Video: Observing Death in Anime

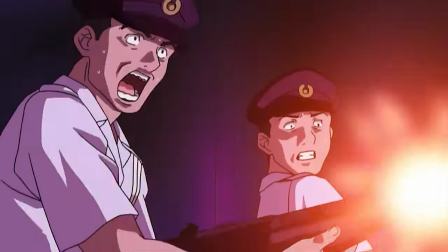By treating backdrop characters as disposable in comparison to the more plot-centric individuals,
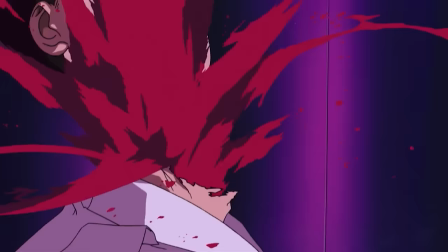it removes any impact that their demise might have had and forms a lackluster reaction to any showcased killings.
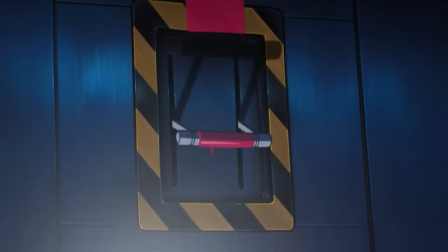Does this mean an abundance of death can't be well utilized from a storytelling perspective?
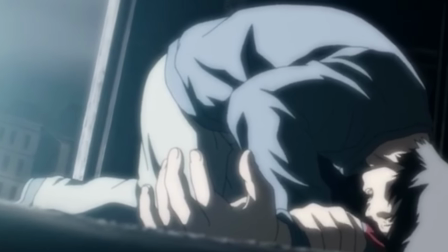Of course not. Take Technolize, a striking example where pain and death are interwoven with its core themes and fatalist delivery.
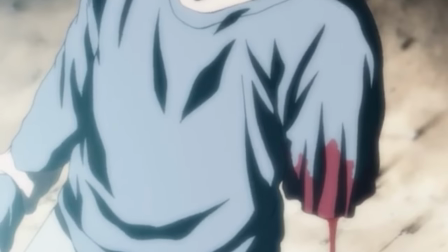Indeed, it presents characters as disposable, but that's because the world-building and atmosphere not only allow,
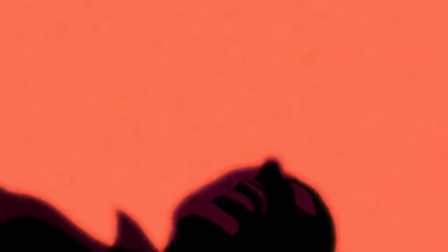but demand it, treating the show's inhabitants as mere lumps of flesh to be quickly ravaged by their surroundings.
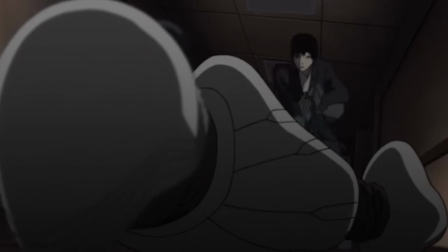It's an ode to despair, illustrating a bleak universe void of most human traits, and establishes humanity in its more animalistic state,
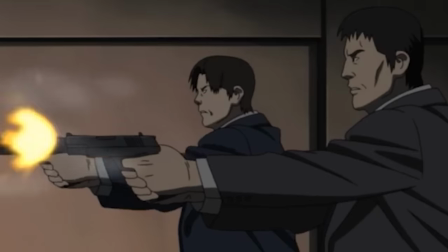affirming how regardless of valiant efforts to deny it, the end awaits us all.
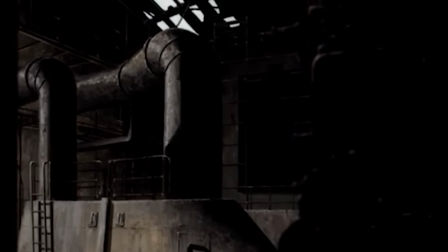It is curious, then, how the depths of mortality are often thoroughly explored in contexts where it's absent.
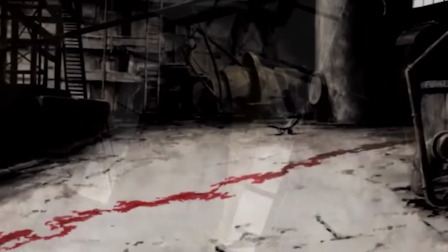When individuals are faced with the possibility of immortality, how do they handle the notion of living?
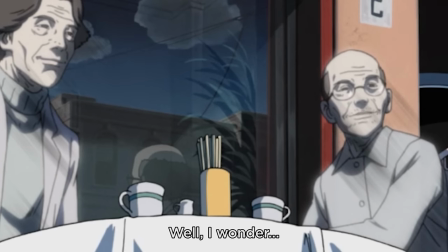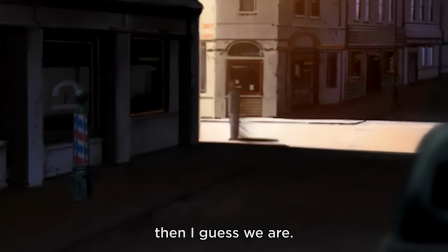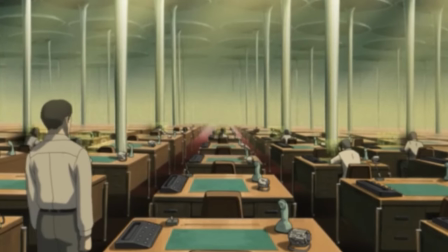Those that surpass death become hollow of reason for progressing, turning into little more than carcasses that roam the earth,
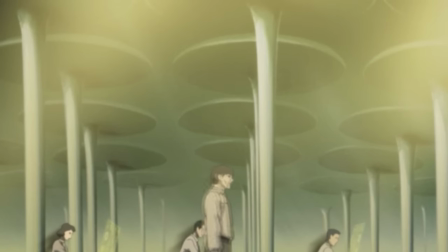or at least that's how Technolai sees it, a blunt strike to the idealistic notion of eternal life,
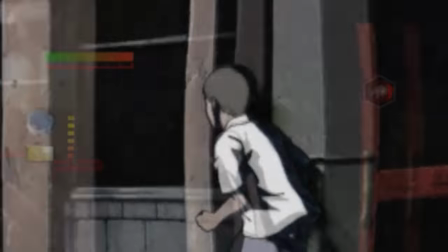transmitting that those truly alive are the ones that keep on surviving, even if vacant of external motivations beyond base urges.
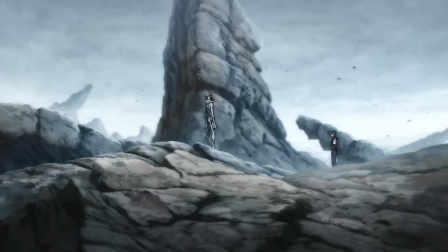Conversely, a series like Kesher and Sins depicts death as salvation.
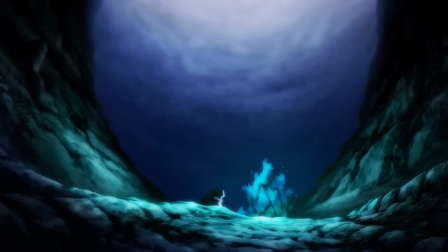When humanity faces the possibility of eternal slavery by the hands of a tyrannical group of robots,
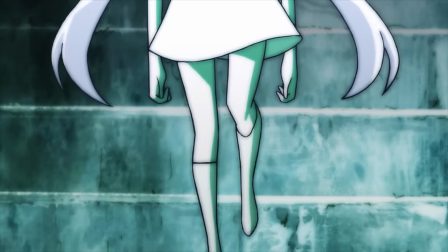most flock to a savior whose blessing frees the afflicted from the torturous task that is living.
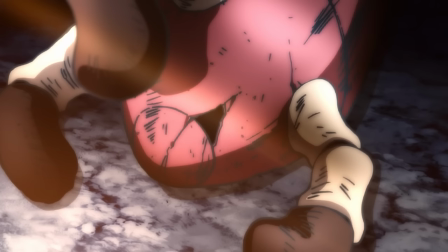Later on, a process occurs known only as the Ruin, a term that soon becomes synonymous with death itself,
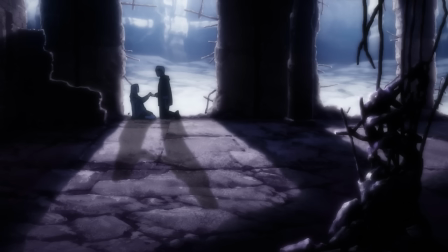responsible for the barren industrial wasteland presented, and the once immortal robots of the world are confronted with rusting away until their eventual destruction,
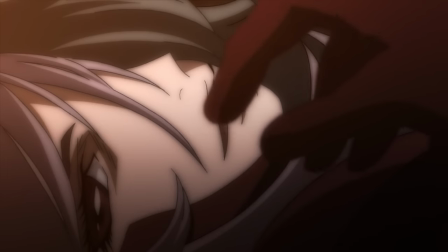and we witness how previously untouchable beings despair in search of any method to contradict the end.
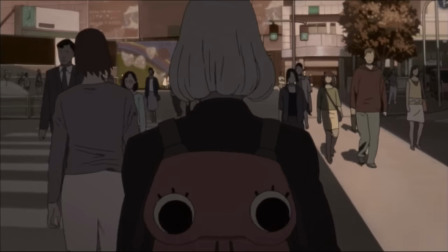Lastly, I recommend one of the most bizarre approaches to mortality I've seen, Paranoia Agent's 8th episode, Happy Family Planning.
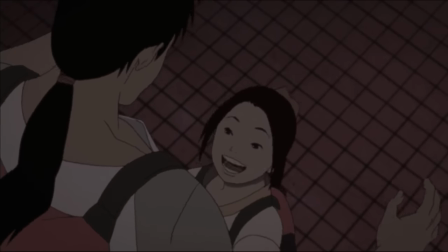We're introduced to an unlikely trio, a perky young girl, a somewhat socially awkward young man and an older gentleman.
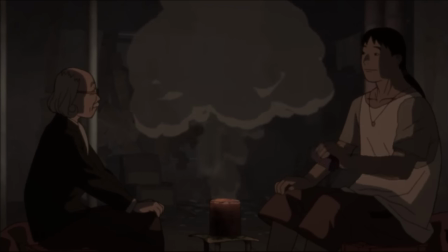Their connection? They made a suicide pact through the internet, and throughout the entirety of the episode, they keep on trying to kill themselves and failing in the process.
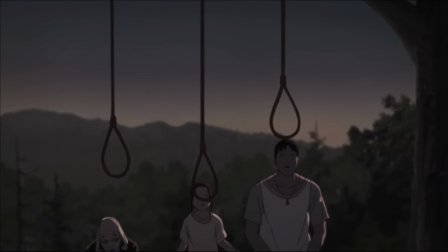Weird? Yes, but the episode's particularly notable due to its execution.
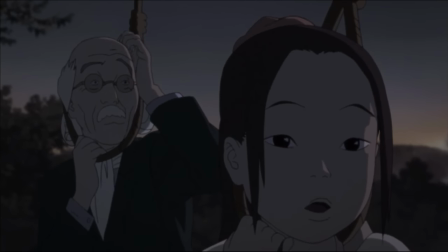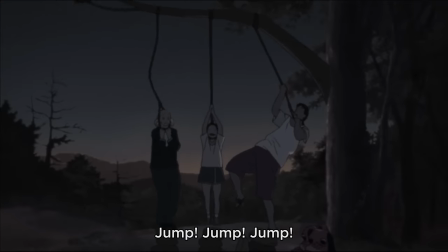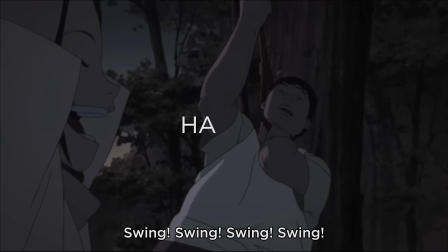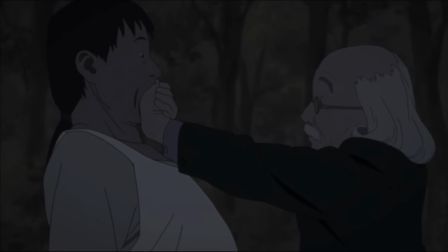You learn tidbits of why these people pursue this final course of action and even get a twist of sorts towards the end, but nothing concrete that's secondary to the overall theme.
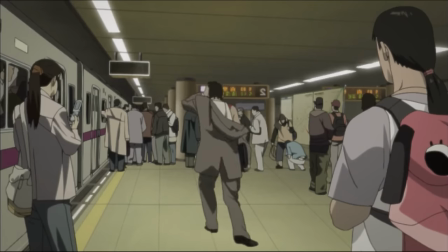The episode presents this jarring contrast of suicide and comedic delivery and forces the viewer to adopt a protagonist's perspective,
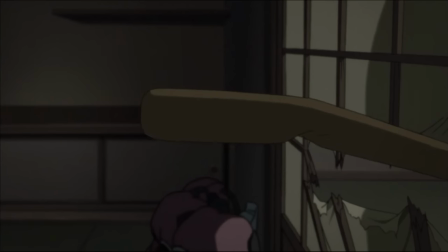emphasizing their emotional detachment to living. The story sees life and death as so insignificant, it's son of where of why it's strange to make fun of it.
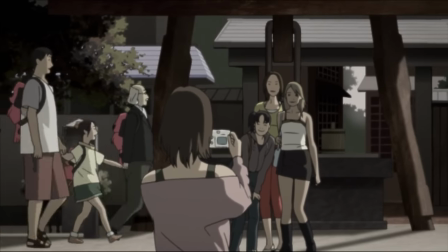A disturbing outlook indeed, but a brilliantly achieved one.
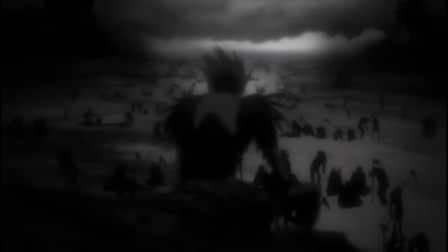Ultimately, death has no boundaries. It can be a game, played for laughs, and obviously, for devastating purposes.
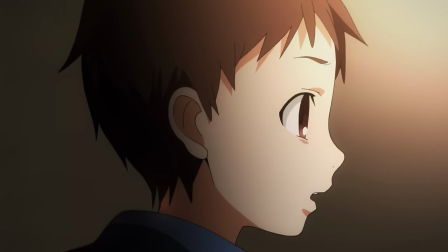It's presented by sea, air, land, and even freaking space. It's a topic that can and will be forever analyzed, and it will eternally fuel artists.
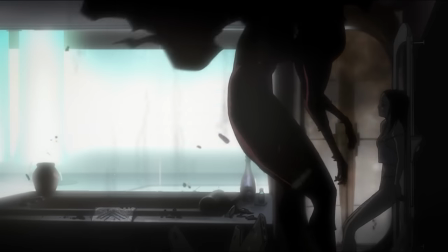It's something whose surface I've only scratched, but hopefully this video stimulates some form of appreciation for how artists convey a topic that encompasses all.
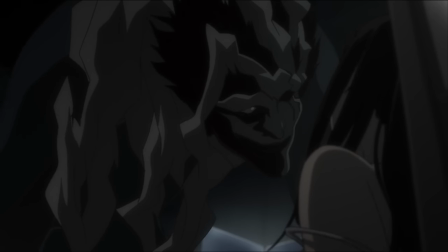Which may come across as a tad more of it, but that's okay, because it's equal parts odd and fascinating.